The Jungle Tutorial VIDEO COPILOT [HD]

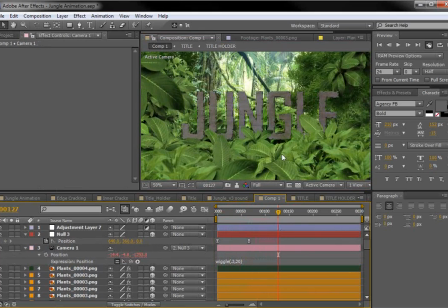(16:29)
And that really helps you see the separation and the distance. So that's that.
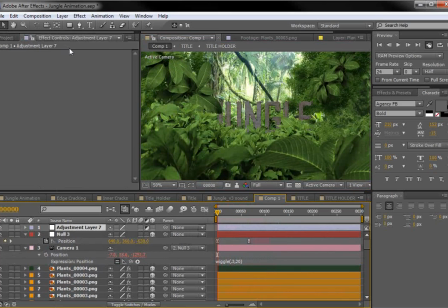(16:35)
Back to this color correction. First thing, actually, let's just do like a quick vignette.
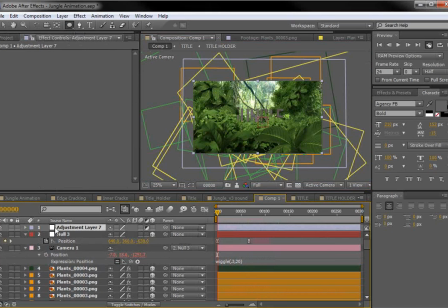(16:41)
So we'll take, by the way, to hide everything,
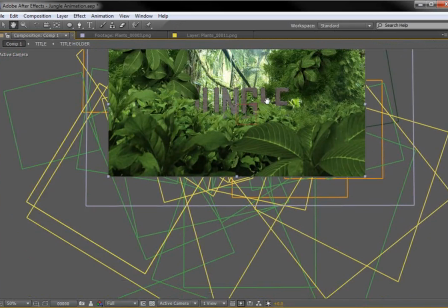(16:46)
Control-Shift-H, because this will just drive you crazy. But you do need to turn it on sometimes.
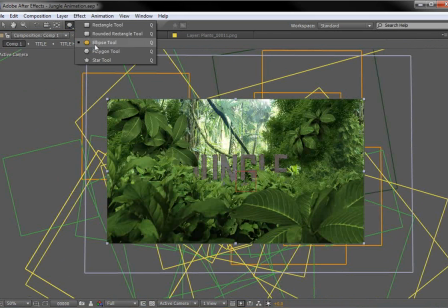(16:53)
So we have our adjustment layer. I'm going to take the elliptical mask tool and draw a circular selection.
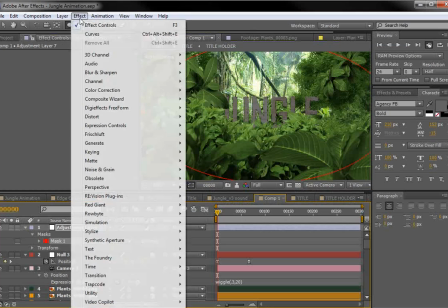(17:01)
And we'll subtract it. We'll add a curves adjustment here.
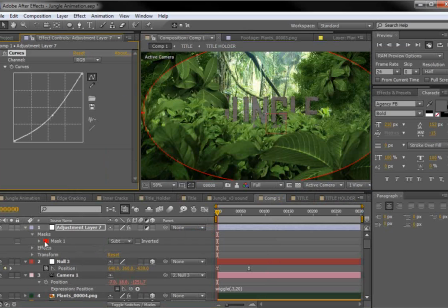(17:07)
So we'll darken it down a bit and then hit F to feather it.
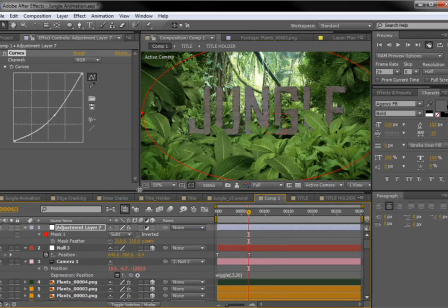(17:19)
So let's make a little more space here.
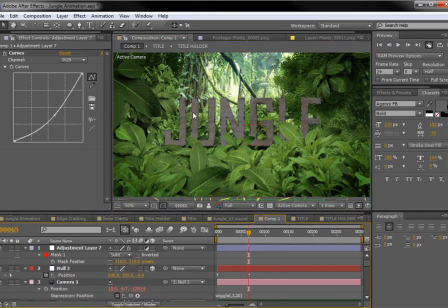(17:24)
So that's cool. Focuses your attention a little bit better. The title. Let's take a look at the title. So come down to the title.
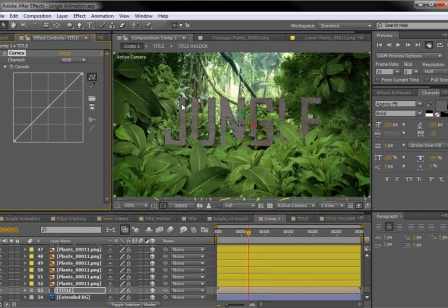(17:33)
Let's color correct it. So let's just add a little bit of contrast. And maybe go to the red channel. We'll punch that up a little bit. And the blue channel will bring that down just a touch.
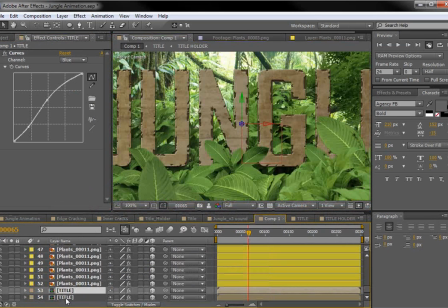(17:49)
Now, the other thing to make it a touch 3D is we'll duplicate the title, take the lower one, and just push it back in Z-space a little bit.
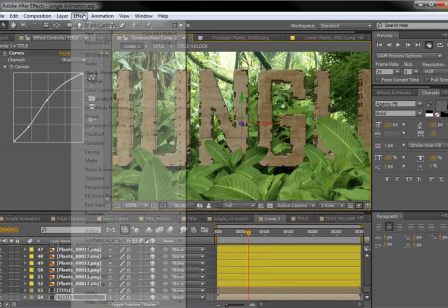(17:57)
And then we'll tint it
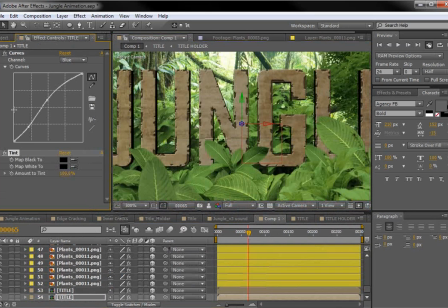(18:03)
black. Or better yet, we could tint it, like dark brown or something like that.
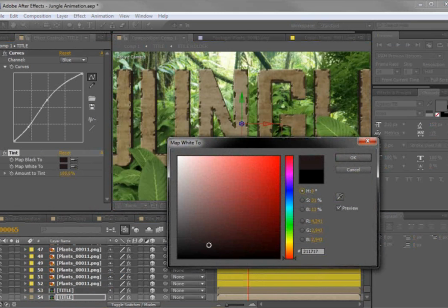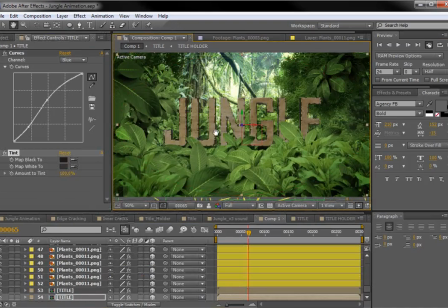(18:17)
And just to give it a little bit of depth, we don't need to go too crazy on it, and maybe even move it up, just so it's nice and easy to read. Okay, cool. That is looking good.
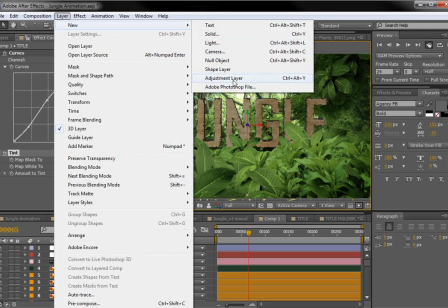(18:32)
Finally, let's go back to the color correction that we had started, and we'll just do an adjustment layer here with curves.
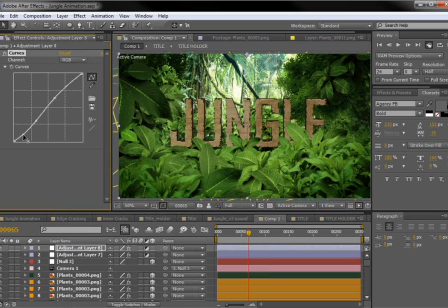(18:45)
Give it a little bit of contrast. Maybe some warmth. Okay, nice. And then we want to add a glow sort of overall to everything.
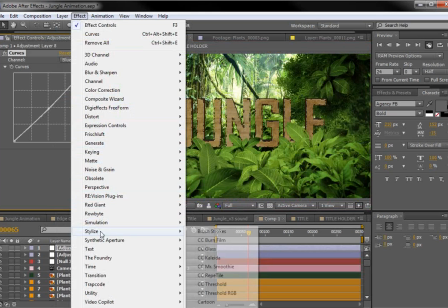(19:00)
So we'll choose Stylize Glow. It's there on the list.
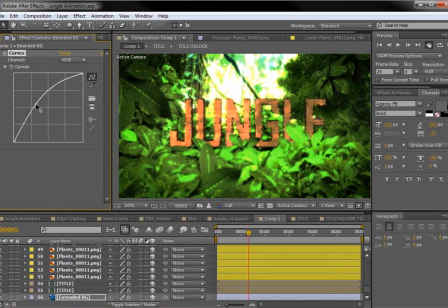(19:06)
And let's go down to the bottom and let's brighten our background up a little bit more. And then go back to the glow.
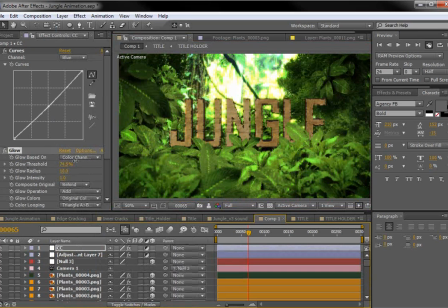(19:16)
And we'll turn up the threshold a bit so that we're only glowing from this back area. And then we'll turn up the radius.
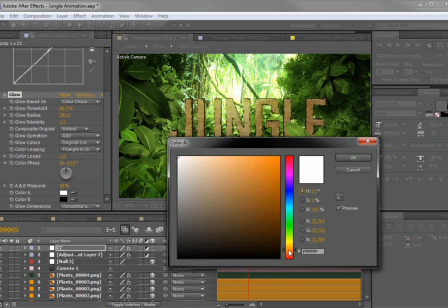(19:23)
And then let's change the color to a more warm combination.
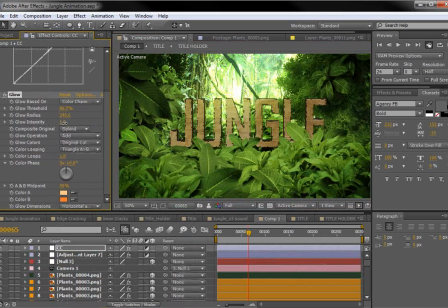(19:33)
And then turn up the intensity a bit.
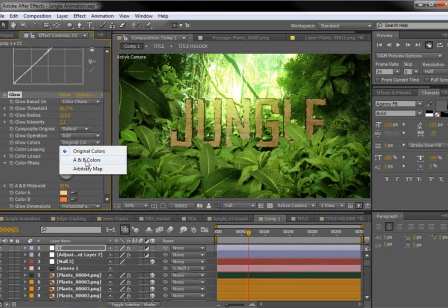(19:39)
And then if we change it from original to AB colors, we can actually see what that looks like. That's cool.
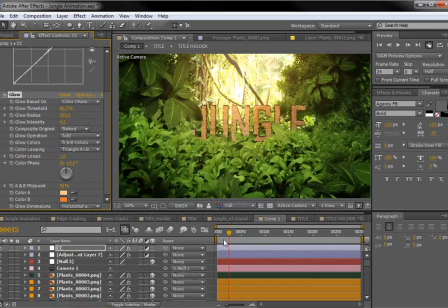(19:52)
Very nice.
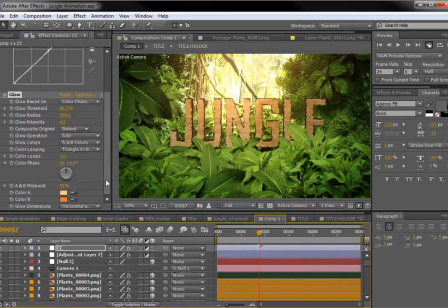one other thing we could do is turn on the motion blur switch for everything. So if we select everything and turn the motion blur switch on, and if we turn it on for the comp,
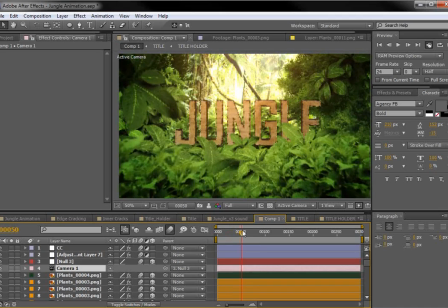(20:11)
it may take a second, but then you'll have some nice motion blur as the leaves go flying past the camera and stuff. So it's really cool to have some foreground leaves also, so that we can, get that sense.
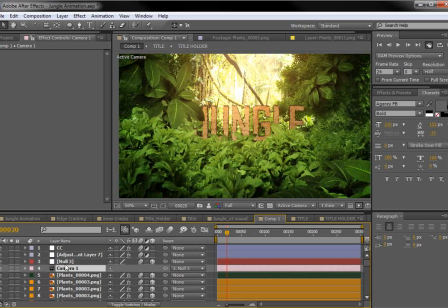(20:23)
And even if you wanted to get fancy, you could do some depth of field on the camera.
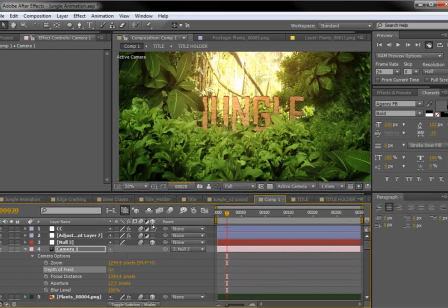(20:30)
Turn that on, maybe crank this up a bit.